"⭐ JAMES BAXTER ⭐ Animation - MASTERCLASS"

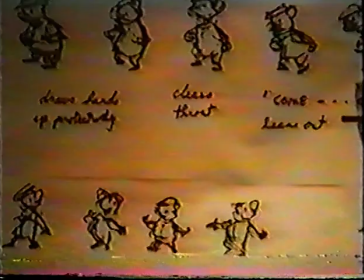(53:44)
He starts going into it very slowly, so he doesn't really need to lean that way,
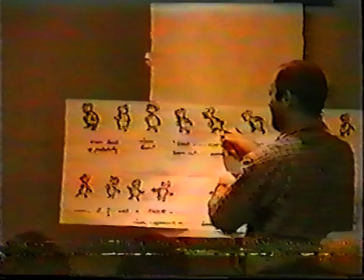(53:49)
but he needs to plant that leg out behind him to get into this walk.
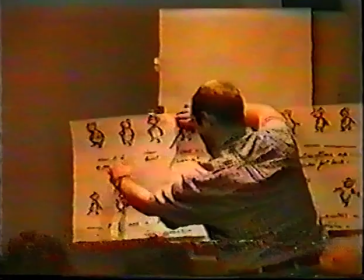(53:57)
And he's just got some little steps going on here. And he writes,
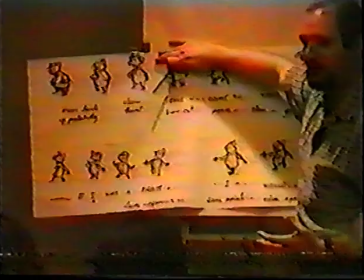(54:03)
he puts an accent under the word I, because if you listen to the track, that's kind of the first major sort of dialogue accent.
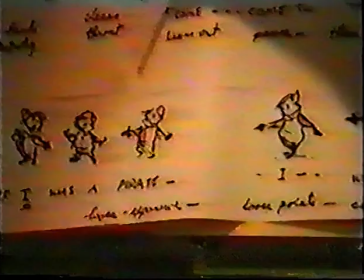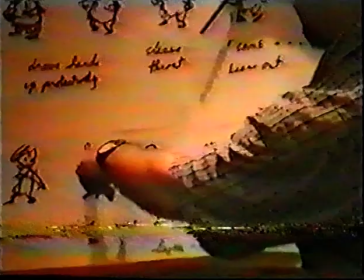(54:19)
I was a pirate, that's kind of the accent that hits in the voice track. So he's underlined it there, and he's got a definite head accent idea going on.
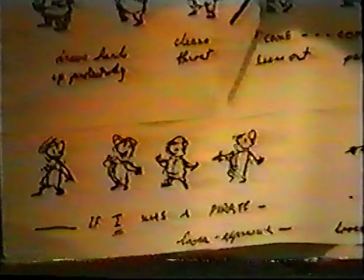(54:26)
This is the first time that he really turns his head back and up like that.
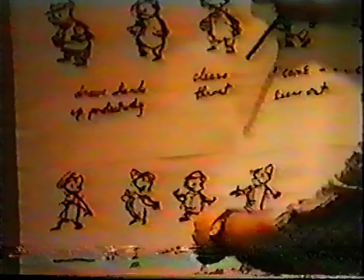(54:31)
So he knows he wants to hit this dialogue accent specifically.
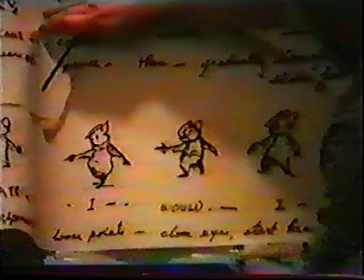(54:38)
Then he just starts writing loose points, close eyes, start head shakes.
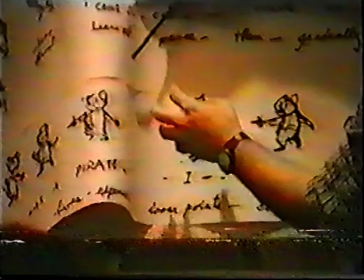(54:46)
So in this part of the scene, it's basically almost a two-part action.
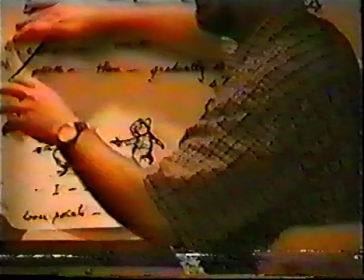(54:52)
It's the head and the pointing and this gesturing sort of pasted on top of a body which is walking backwards.
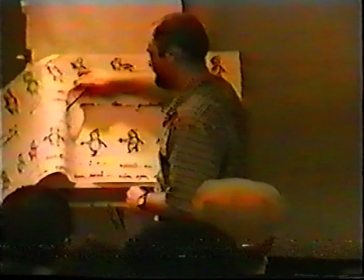(55:02)
One is not totally independent of the other, but they almost are.
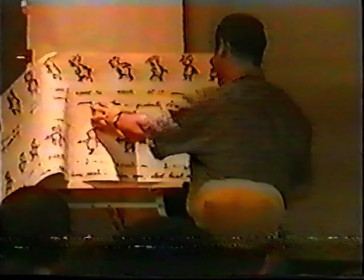(55:09)
You can't animate them completely independently because that's exactly what they look, just pasting together.
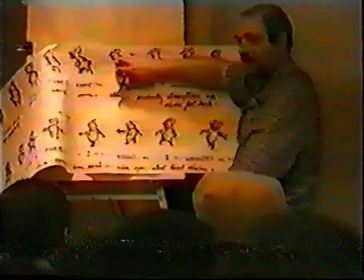(55:14)
But the idea is that most of the acting is going on above the waist.
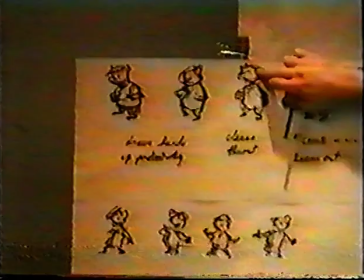(55:23)
The first part of the scene is really more pose to pose. It's got more stronger just poses and in-betweens in it.
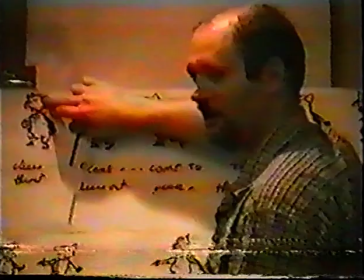(55:30)
Second half of the scene is a little bit more straight ahead, a little bit more flamboyant.
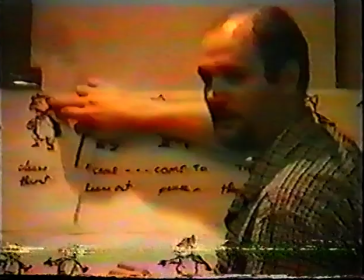(55:34)
Probably if he needs to do more drawings or more partial drawings, he'll get into that later, to make the scene work.
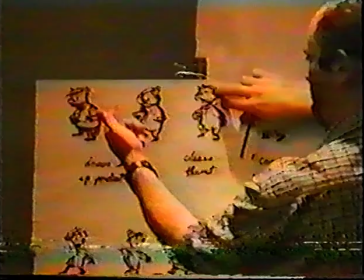(55:41)
So the first bit is just like, really just three major keys.
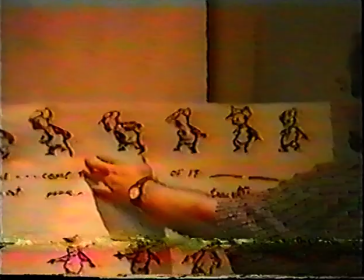(55:46)
And then the second part, he's going to have to do a lot more of these drawings himself during the second phase, you know, to make this action work, because it's quite complicated.
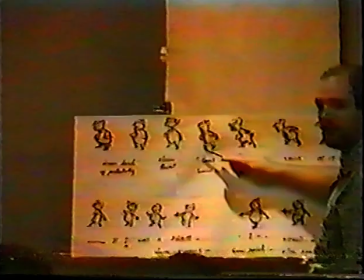(55:54)
You'll notice too that he hasn't drawn a tail on any of these, because really,
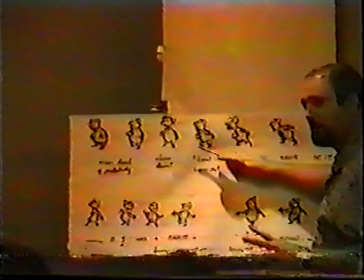(56:00)
unless you've got a specific graphic problem you need to solve, or there's a specific staging problem to do with drapery,
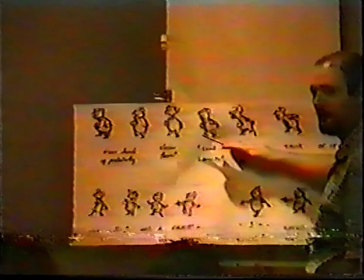(56:09)
there's really not much point in putting in a lot of follow-through elements in your thumbnails,
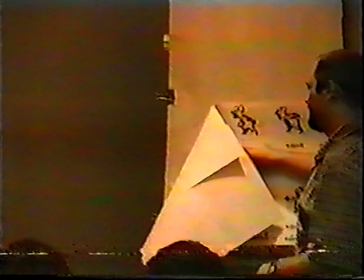(56:14)
because the loose objects like the flowing hair, and you can just sketch them in to make the drawing make sense,
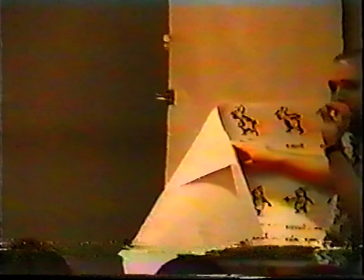(56:21)
but there's not much point in trying to really figure out exactly what the tail is going to do on every single one of these thumbnails,
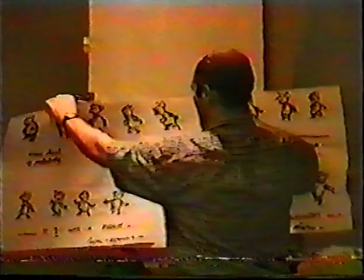(56:30)
because it's something that's going to make itself apparent when you start adding it. So it's just the bare bones of the action. Now we'll just have a quick look at that. Have a look at the scene. And we'll see exactly what he did. The spot the keys.
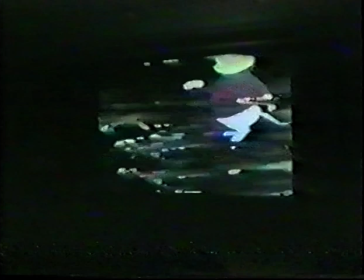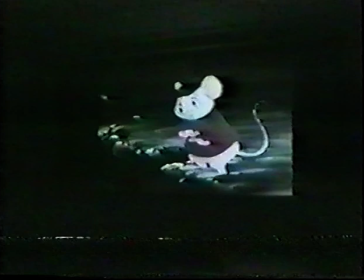Come to think of it.
There we go.
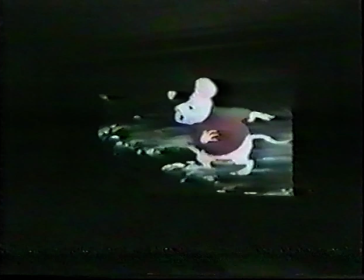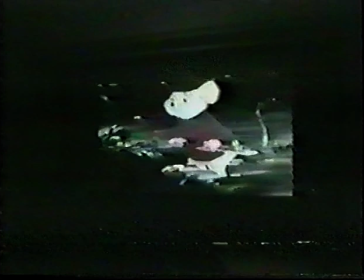(57:08)
Now he's kind of changed his idea here.
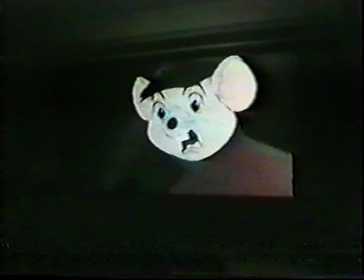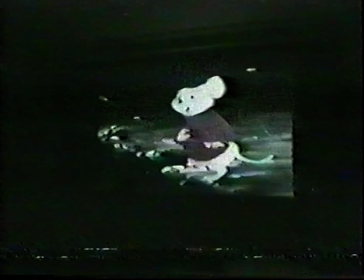(57:19) Come to think of it.
I don't know if he meant this in the thumbnails or not, but he sort of changed his idea that he has the dialogue starting before he does that clearing throat thing.
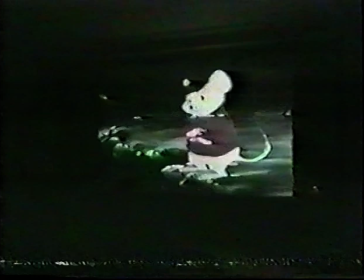(57:30)
Maybe he sort of discovered that Bob Newhart did a little bit of a cough and thought he'd incorporate that.
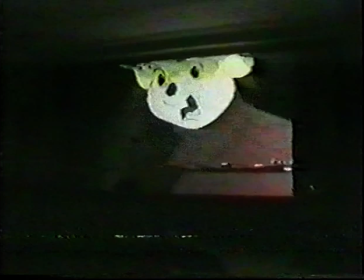(57:38)
Or like I say, maybe the thumbnails are just inaccurate.
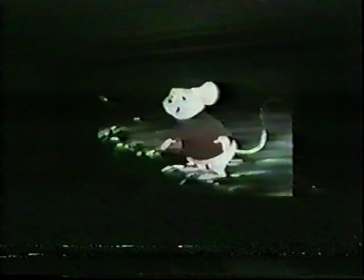(57:43)
But you can see the first part of the scene is a little bit more posy. It just starts up here.